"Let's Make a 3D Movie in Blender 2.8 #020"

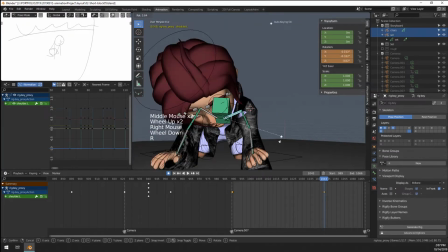67:55 And then we can just adjust the shoulders to actually move him to the floor.
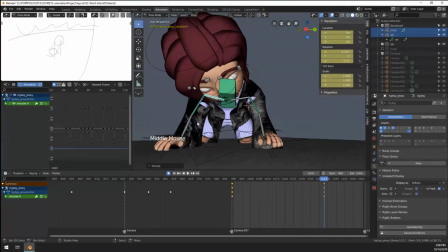68:04 Because the shoulders are gonna be a little bit slanted here.
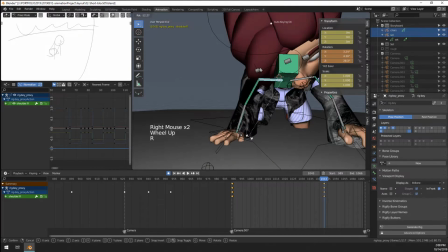68:13 You might be wondering, why are you blocking it out first and not animating it fully in the first place? I think to keep myself motivated as well, because
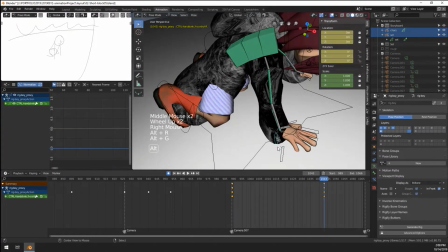68:22 it's kind of an issue. Man, why is this still broken? I thought I fixed this.
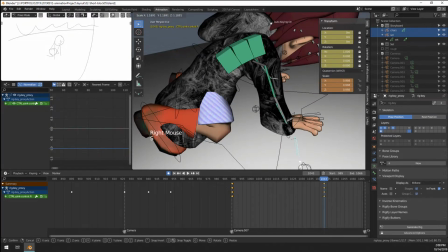68:28 Like the pinky's not even acting really well.
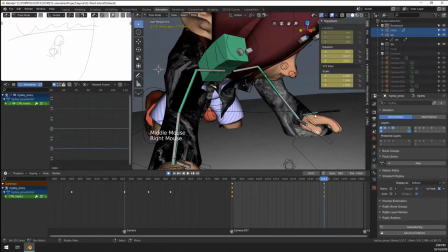68:34 It's because I think once I go to the refining stage, it's a little bit more fun than animating it fully from the floor up.
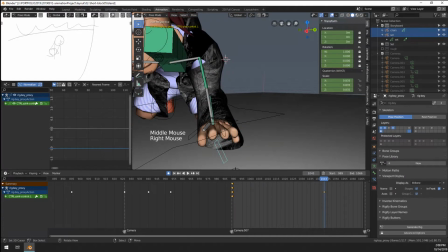68:43 Also, kind of
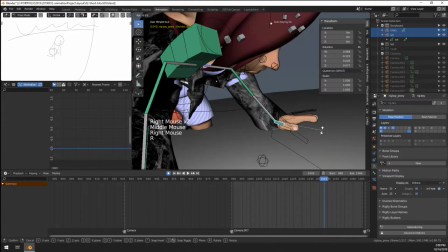68:48 it's a little bit better as well, because we can
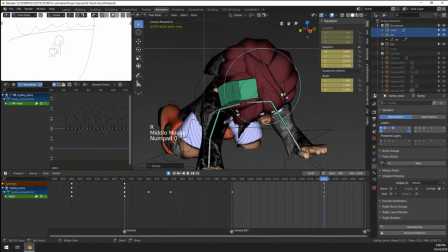68:53 kind of check out everything in the blocking phase, and then if it doesn't make sense, we can
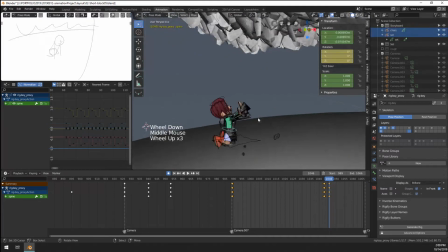69:01 whoops, just want to reset rotation. He's like, yes, mighty tree, help me. The important thing is to keep having fun, people.
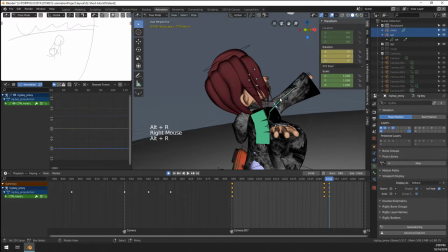69:13 Stop, wait a minute, fill my cup, put some orange juice in it.
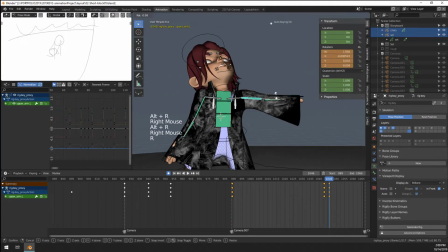69:23 We're a good channel here.
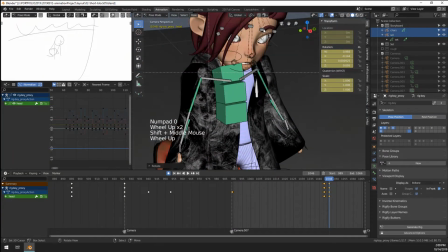69:30 He kind of looks down a little bit. He's like, why's my stomach rumbling? I think the expression kind of works here as well.
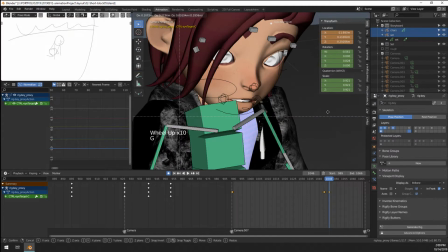69:39 Even where he's looking, maybe a little bit more like, I can almost look down at his stomach.
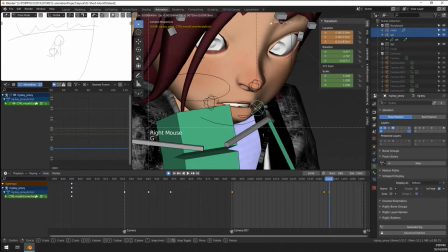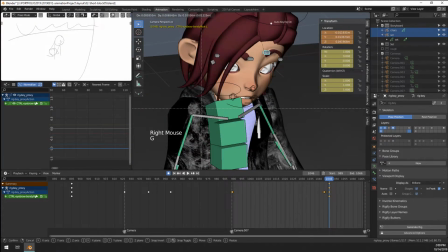69:53 Let's move this one down, let's move this one up so the expression reads a little bit stronger. Yeah.
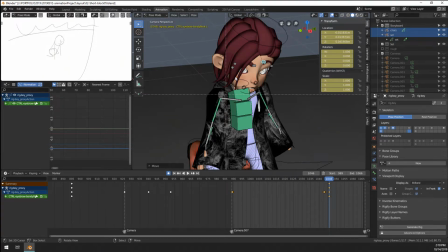70:01 I know how you look, I'll find you and I'll greet you. Watch out. Yeah.
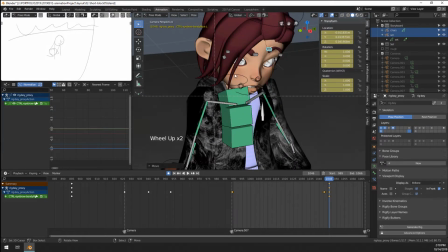70:08 You know, as far as
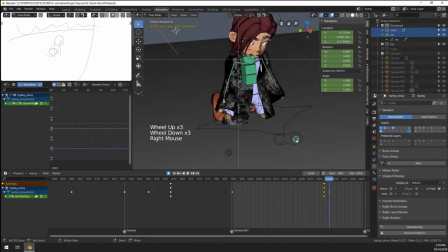70:14 strats go, it's one of the nicest things anyone has ever said to me. I'm gonna move the knees a little bit, and I'm gonna move them in here because
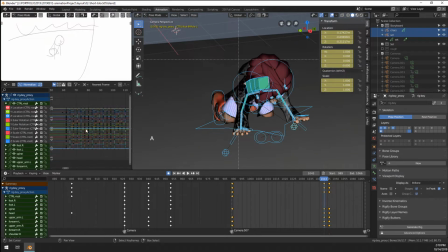70:27 oh, something is being animated here. No. We want everything to be constant. Yeah. So it goes a bit fast. Let's move that a little bit away from each other.
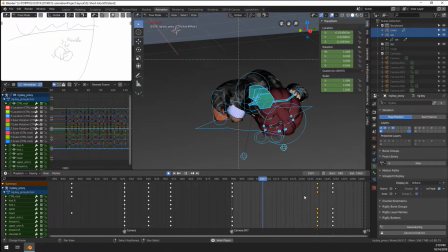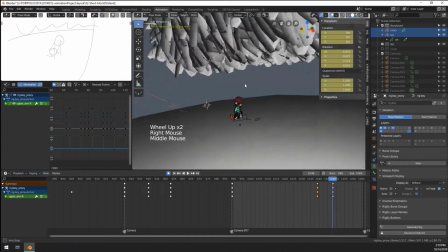70:51 And then maybe let's signal this a little bit better now that he has his hands free.
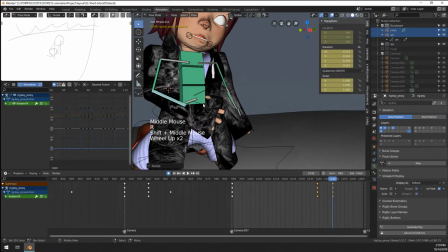70:57 That something is up with his stomach, right? So let's have him move this out a bit, move this in again.
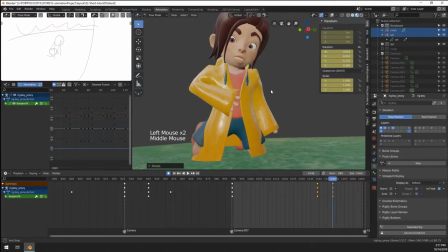71:07 And then I hope it kind of translates well.
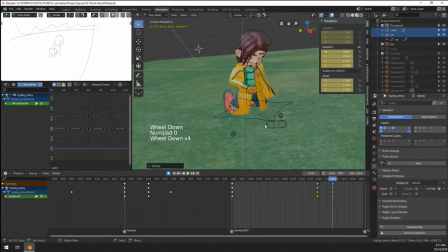71:15 Let's see how this looks in frame. Yeah, this is nice. If we had to raincoat for a second, that's not the raincoat we've hidden.
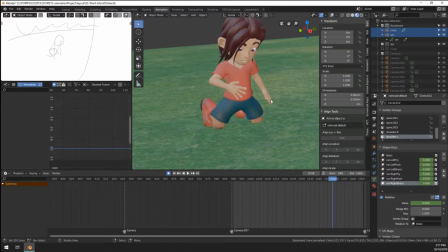Yeah. With the raincoat, it looks fine once we fix everything.
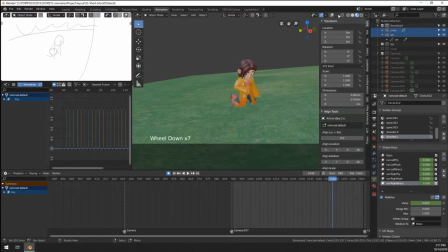71:49 Yeah, it's fine. He's fine.